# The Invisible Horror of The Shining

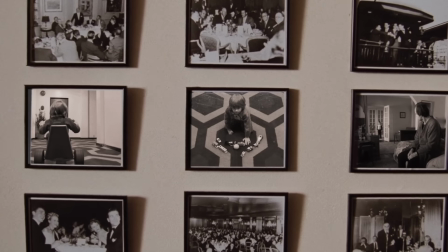4:34 The next time we hear Bartok is just a few scenes later at the door.
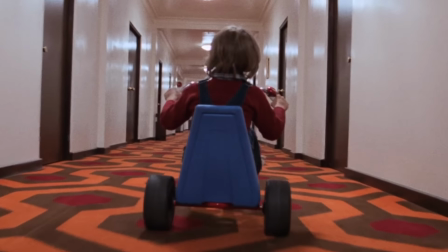4:41 Only a whisper at first. The room calling out to him as he rolls past,
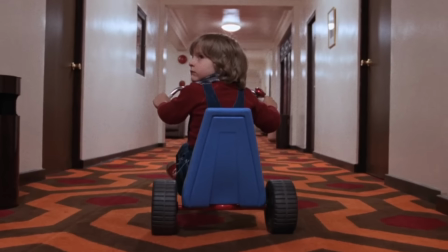4:47 and with the string of that violin cast out like the line of a fishing rod, room 237 has its hooks in.
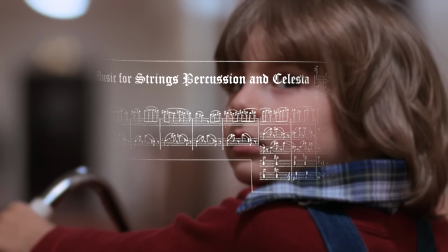4:53 Danny's curiosity is caught, and this is where that Mickey Mousing really starts to reveal itself.
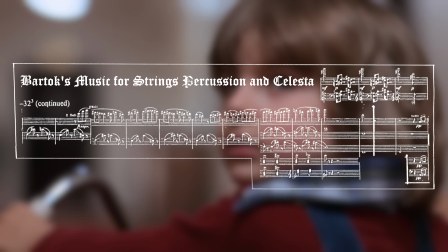4:58 Music editor Gordon Stainforth aligned this cue so that every movement Danny makes from this point would have a corresponding note.
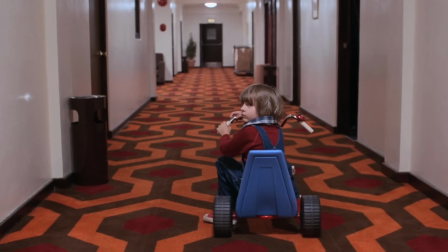5:05 Listen close and watch each turn of Danny's head and his steps leading up to the door.
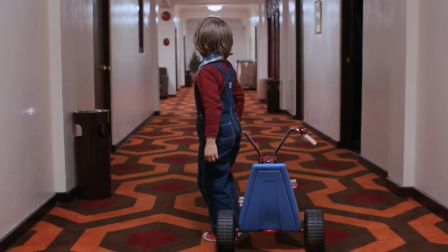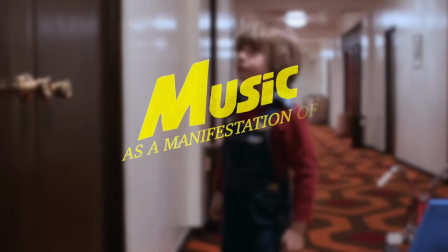5:16 Stainforth said he wanted to use music as a manifestation of fate, a doomsday of judgment coming ever closer, he says.
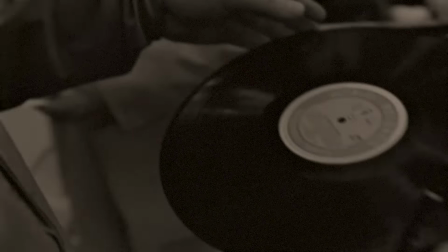5:25 With traditional Mickey Mousing, syncing music to action or vice versa, there's a restrictive nature to that technique.
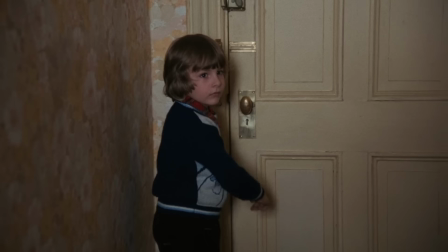5:32 Ultimately, one's going to dictate the other. But The Shining is unique in that all the laying of the music tracks was undertaken after the final cut of the film was established. None of the scenes were choreographed to the music. They were all, in fact, rehearsed with completely different music played on set.
Keep it low, come on.
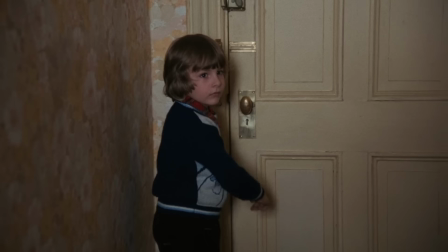5:54 Slowly, slowly, slowly. Keep coming.
Even though it appears Jack is in step with the tune in the ballroom, the music you're hearing is not the same music he is. Here's what it would have sounded like on the day.
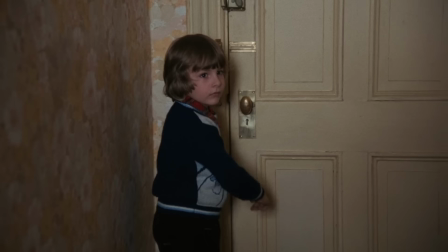6:14 It adds an extra layer of real-world eeriness that Jack is dancing along to music we aren't privy to, like he's lost in his own world that's only coincidentally in sync with ours. But the strangest occurrence of synchronization is found in the third and final use of Bartok's piece,
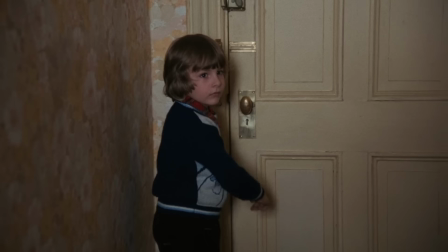6:31 and that's with the talk between Jack and Danny in the apartment. So this is probably my favorite scene in The Shining. I think narratively it's the most important, and it's the most technically impressive scene in the film from a music editing perspective.
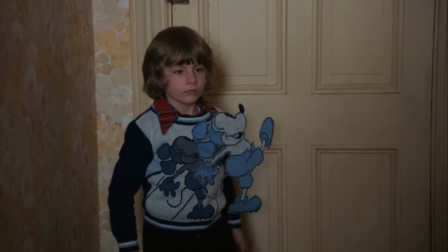6:47 This is also where that Mickey Mouse sing... Would you look at that?
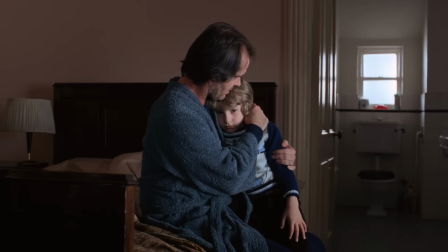6:52 Anyway, this is also where that Mickey Mousing is at its most conspicuous, and it's deceptively simple.
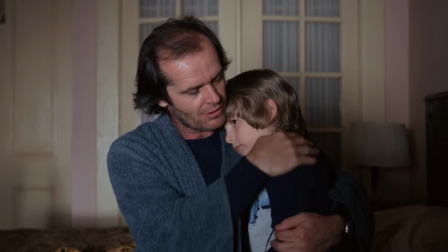6:58 It's two characters sitting on a bed talking in a single, flat, unbroken two-shot. Now, before we take a look at the scene, let's break down the material we're working with.
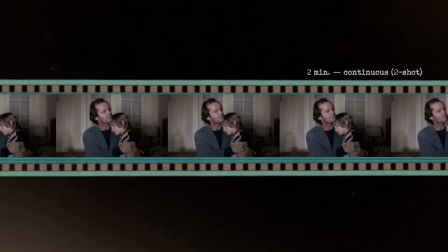7:07 The shot lasts 2 full minutes, nearly to the frame, in a single, unbroken take, so no coverage to hide behind.
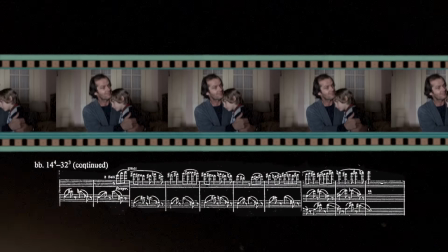7:13 And the music used is a pre-existing composition that was chosen after the edit had already been locked.
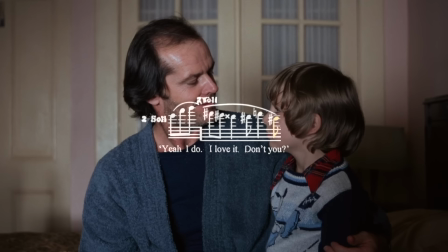7:18 And we'll get to why that's special in just a minute. But essentially that means no coverage, no cuts, and no changes. But even with those limitations, Stainforth was still able to structure the edit of the music to seem like it was influencing the conversation between Jack and Danny. You can hear how rising or falling inflections in dialogue are met with a mirrored musical intonation,
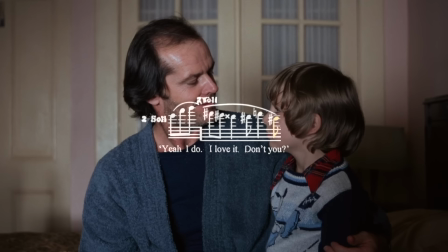7:37 like with a violin glissando that creates this sort of double conversation, where there's a rise in the melody for each question and a fall for each answer. And this is what it looks like.
Dad?
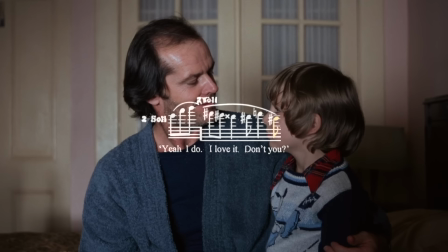7:57 Do you like this hotel?
And I love this bit right here where the melody seems to answer for Jack before he can form a response himself.
I do. I love it.
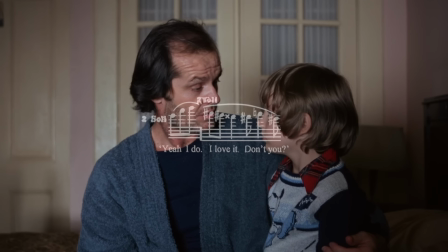8:12 Don't you?
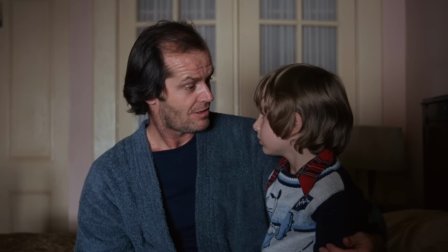8:14 You really get the sense that whatever eldritch terrors lie in wait under the cursed grounds of the Overlook Hotel fully have their hooks in his mind at this point. And it slowly becomes apparent that Jack might not be the only one speaking after all.
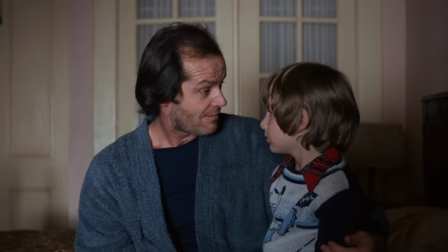8:30 I wish we could stay here forever. And ever. Ever.
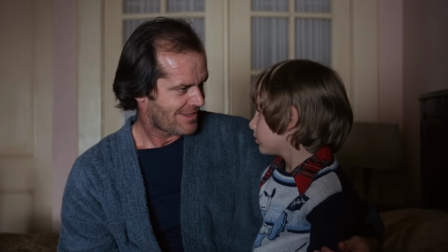8:35 And ever. Ever.